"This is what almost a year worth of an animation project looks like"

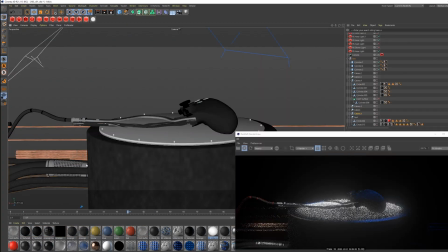And with all that said, it might not come through in the end, but there's a means to the madness.
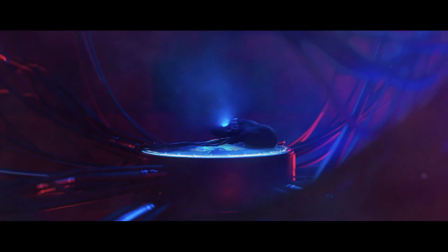Intentional choices were made. Okay, so we go from this Xbox controller and cables hooked up to it and hooked into this prototype cyborg-looking thing.
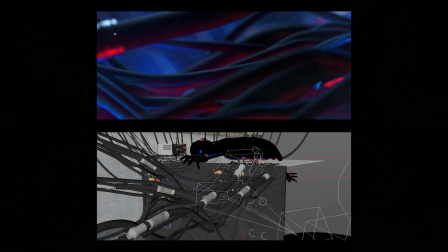The idea is here that it's the early stages on trying to either build or test out things on an artificial human.
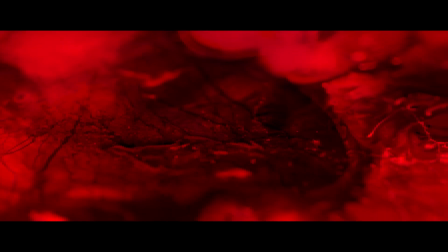To transition from the cyborg shot, we see it infused with chemicals, and the scenes changes into close-ups of these chemicals.
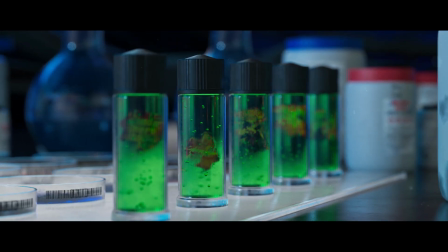The next scenes are a bunch of shots revealing experiments and extractions on some of the excavated material.
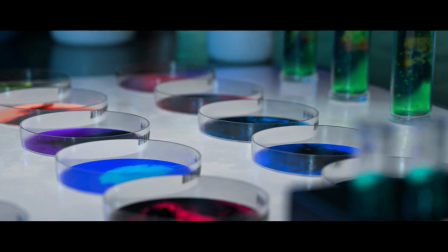In this case, snippets from a couple of famous games. The next scenes is one of those where I really battled with the look of it.
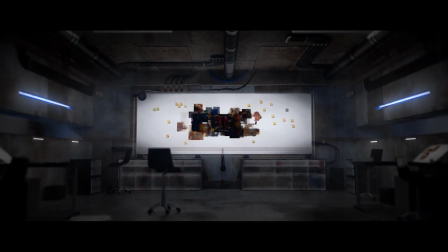Let me explain. I knew I wanted to showcase this detective kind of board. You know, the ones we always see in movies.
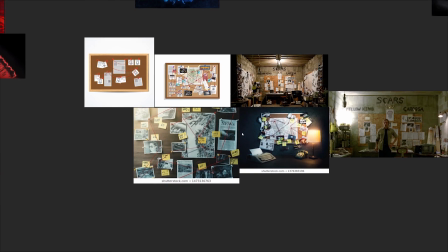So the viewers could quickly read the scene and know that this is sort of the room where they are trying to piece together the story.
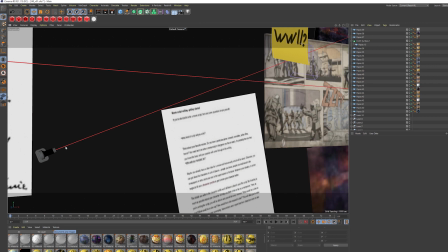The problem was that this is supposed to be in the future, and using yarn to connect the dots probably wouldn't cut it.
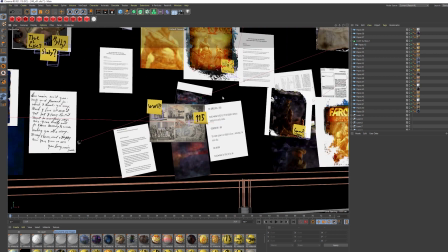So what I did in the beginning was to have red lasers instead of yarn, but I ended up not really liking the look.
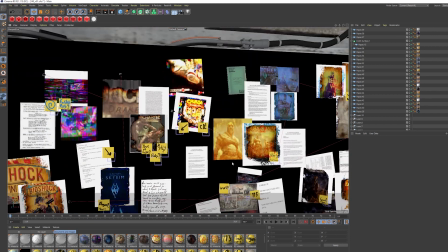So I had to figure out another way to show this as like a digital board. The simple approach I went with: turns on and then it animates.
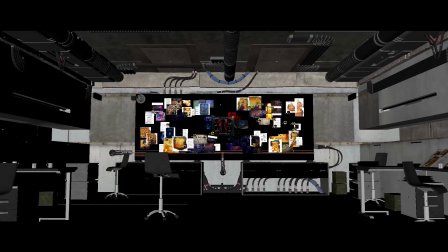Again, one of those scenes where I'm not totally sure that the message comes across, but oh well, I could dwell on these things forever.
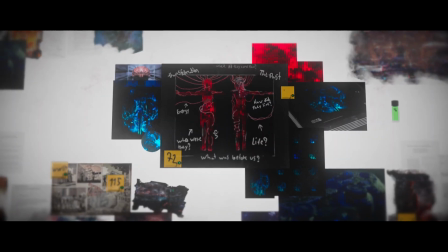In the end of the detective board scene, there's a couple of clues to what comes right after.
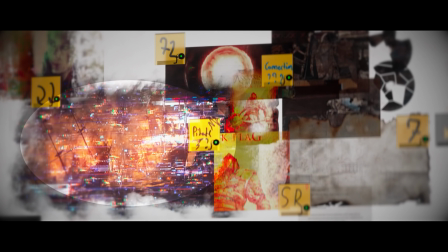The actual pirate ship scene is here in a sort of glitched form, and Assassin's Creed Black Flag is here too.
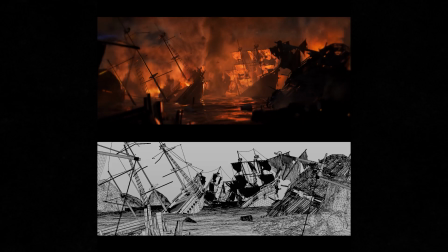I have to say I'm a big fan of pirates and stories about them. So this was a little bit forced into the film because I wanted to create a scene with pirate ships.
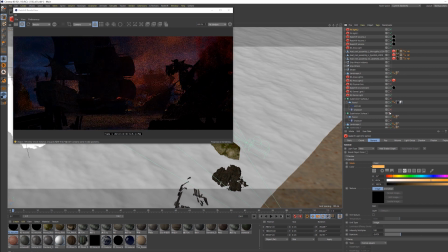I just thought that was a pretty fun challenge, and it also turned out to be a good challenge.
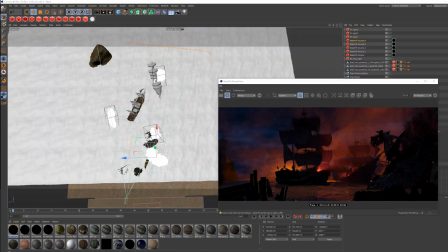But it also did make sense with the video games and Assassin's Creed Black Flag and Uncharted, of course.
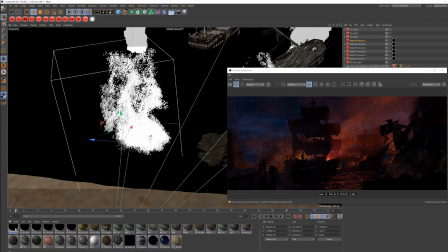So after this, there's the cannon shot that transitions into the brain.
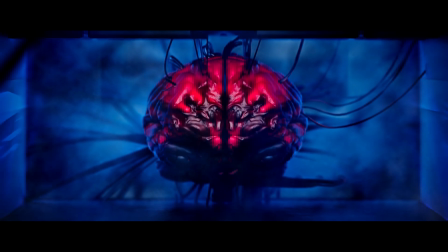I think it is a little bit on the nose, but to be honest, it was quite literally the idea that some of these games are mind-blowing.
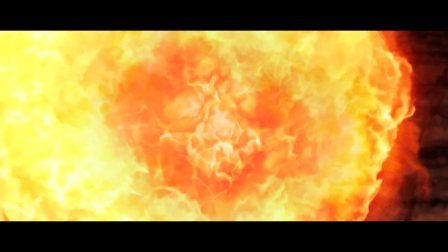Such a high level of storytelling, craftsmanship, and dedication. So I was thinking, how do you visually show something being mind-blown?
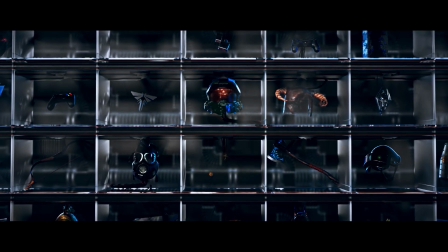So these scenes are fairly self-explanatory. They're really just sort of a collection of important objects the research team has found.
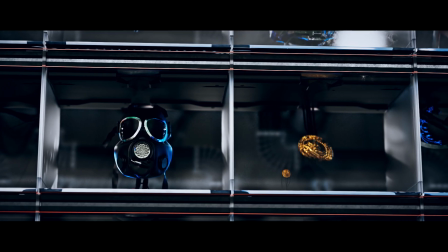And as they find them, they get stored digitally in this shelf kind of thing.
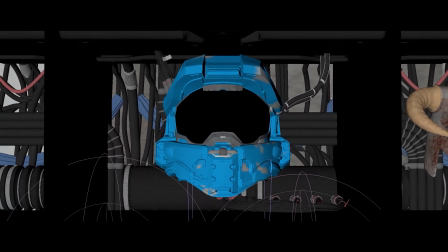Which is why I wanted to animate them being revealed, so it didn't seem like physical objects necessarily.
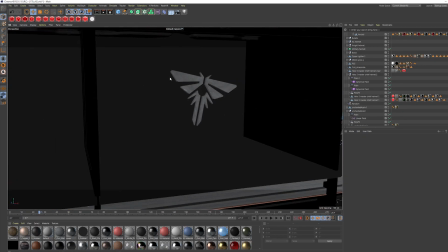I'm not totally happy with these shots, but it got to a point where I just had to move on and just accept the scenes.
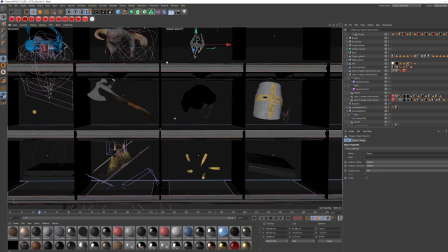While doing research on my previous project, Genghis Khan title sequence, I read a couple of interviews with Patrick Clare,
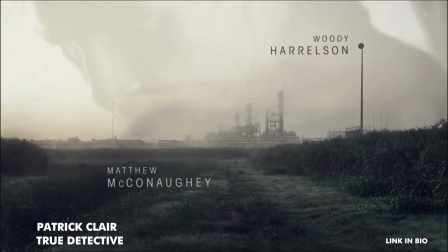one of the, if not the main guy behind some of my favorite title sequences.
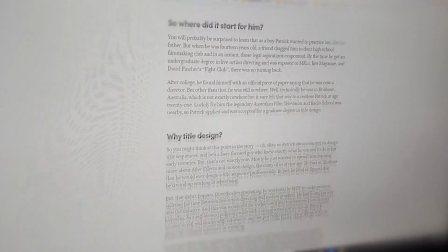There was a thing he said about these symbols that we respond to.
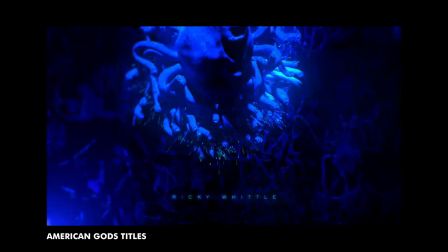I think it was about American gods. different profits, guards, organizations, and so on have these symbols we have an immediate reaction to.
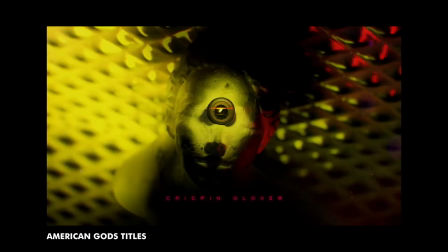So I had this in my mind as I created the shelf shot. There's a lot of known symbols from these games.
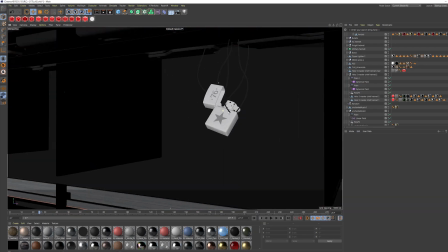They might be subtle, but we know them just like we know the Apple logo or Jesus on a cross.
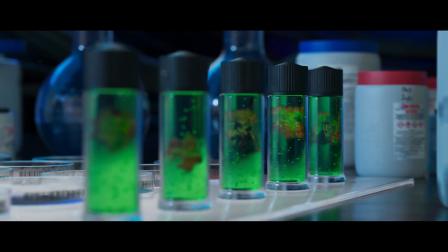There's the ones where I show the snippets of the labels and from the detective board.
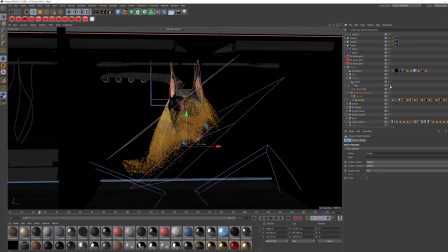Then there's Assassin's Creed CD, but the most obvious ones, if you know these two games,
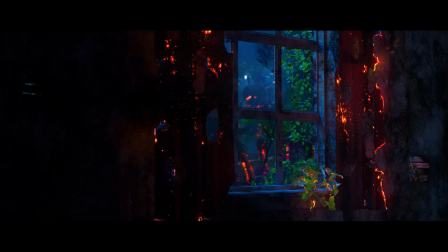both developed by Naughty Dog, it's probably my two favorite games of all time, Uncharted 4 and The Last of Us 1.
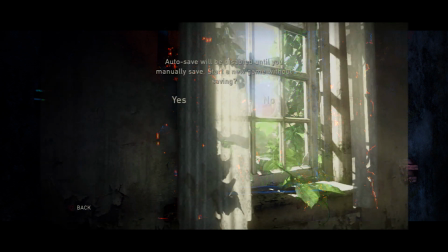I thought it would be cool to recreate the main menu screens and tie them together. Again, a creative challenge, but it still made sense to the story.
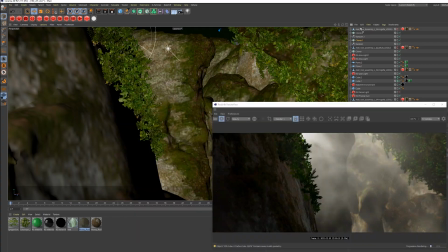And as I said earlier, the results they would find might be glitched together and things might not show up as they actually will do in the games,
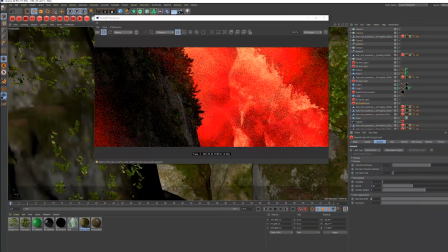which is also why there's this fire theme instead of just daylight.
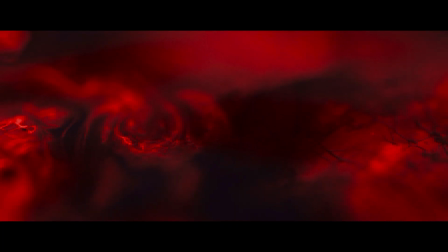The last scenes is where all of the information and the results the researchers have extracted
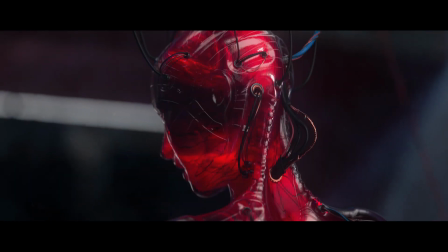goes into this chemical life form that is infused into this artificial human.
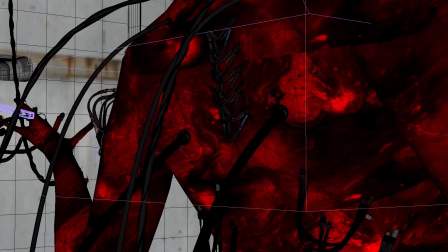The idea here is, with all this information from the research, can we say something about what kind of human would have lived back then?
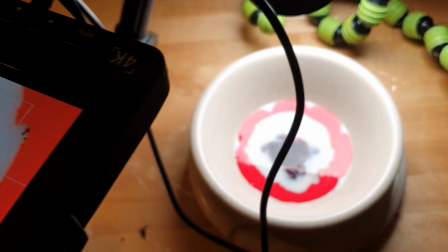Okay, so that was almost every scene. That wasn't really the plan to talk about everything, but there you go.
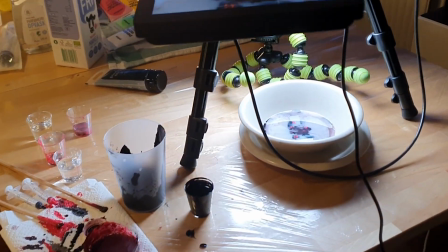I will be doing some smaller videos about a little bit more of the specific, for example,
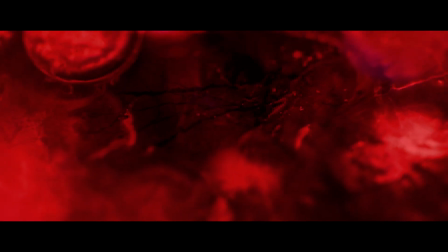my 3D workflow for a couple of the scenes maybe, and my After Effects, Post Effects workflow.